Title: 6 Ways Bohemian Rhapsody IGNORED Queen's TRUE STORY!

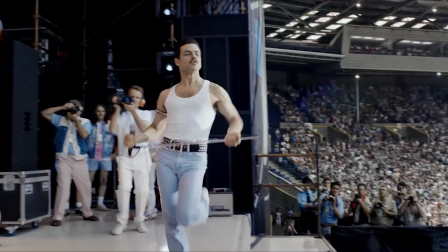[4:10]
It seems like the filmmakers made this timeline change as they wanted to use the Live Aid concert to frame the film and finish the movie on a huge high note for the band,
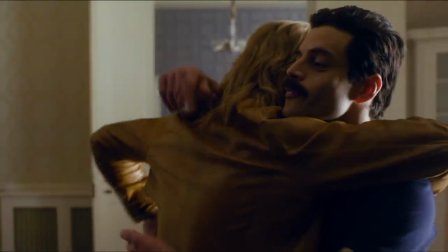[4:18]
while still recognizing some of what happened after that.
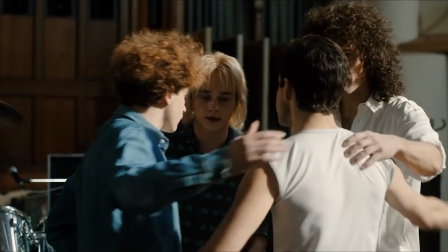[4:21]
By bringing Mercury's diagnosis forward by several years, the film deliberately dials up the poignancy of both the lyrics he sang and his performance.
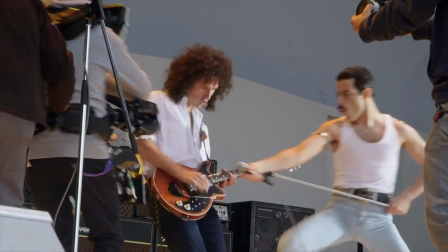[4:30]
But the choice to cram so many events into one day, from Mercury tracking down his future partner,
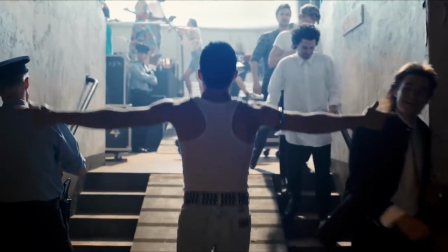[4:35]
to coming out to his parents, to performing at Live Aid, turns this sequence into something of an exposition dump.
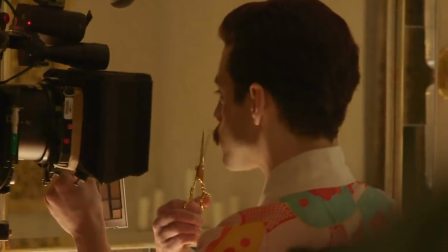[4:42]
Prosthetic teeth, an artificial nose, and a whole variety of wigs and fake mustaches were just some of the items used
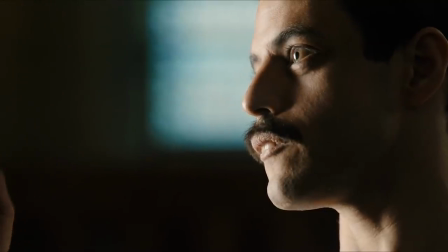[4:48]
to help actor Rami Malek look like Freddie Mercury for the movie. One thing the film's makeup and hair department didn't use,
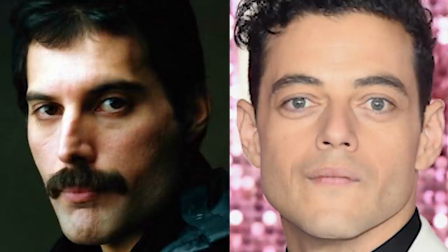[4:55]
though, was coloured contacts to change Malek's light-coloured eyes to Mercury's dark ones.
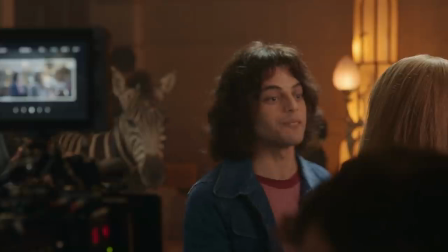[4:59]
It's perhaps a little odd that they didn't do that, so I wonder if Malek couldn't wear them for some reason.
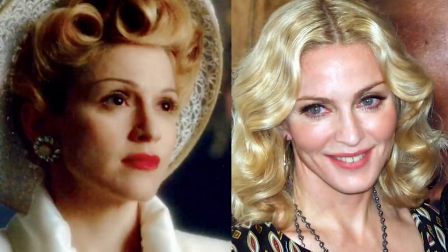[5:04]
I remember Madonna saying the coloured contacts she wore for Evita were pretty uncomfortable and hard to get used to, for example.
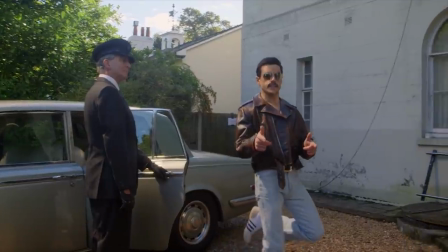[5:10]
Or maybe the Bohemian Rhapsody filmmakers decided matching Mercury's eye colour just wasn't a big deal.
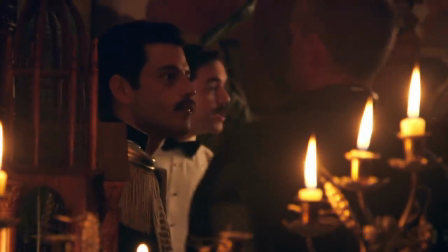[5:15]
After all, the movie's hair and makeup designer has said you don't necessarily want them to look exactly alike, but you do want to catch the essence of the person.
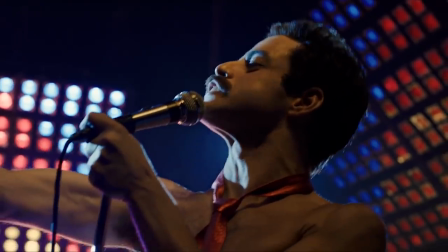[5:23]
Either way, a difference in eye colour obviously isn't as important as finding an actor who can bring Mercury to life convincingly on screen,
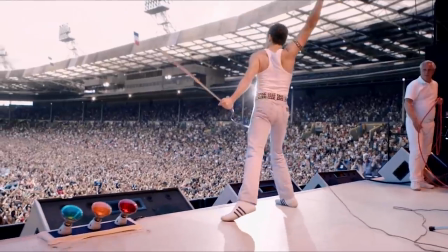[5:30]
and Malek has certainly been getting great reviews for his role in the film. So what did you think of Bohemian Rhapsody?
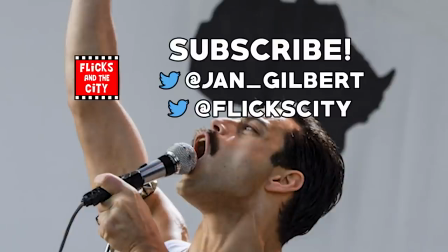[5:37]
Did any of these changes bother you, and did you spot any others? Tap left to watch another Bohemian Rhapsody video, or tap right for another video you're sure to like.
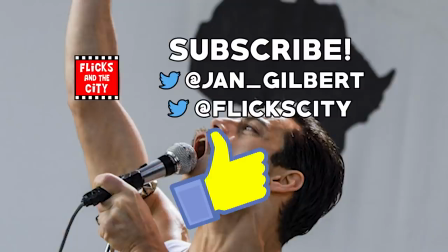[5:46]
If you enjoyed this, I really appreciate a thumbs up and a share. Thanks for watching, and see you next time, yippee-ki-yay, movie lovers!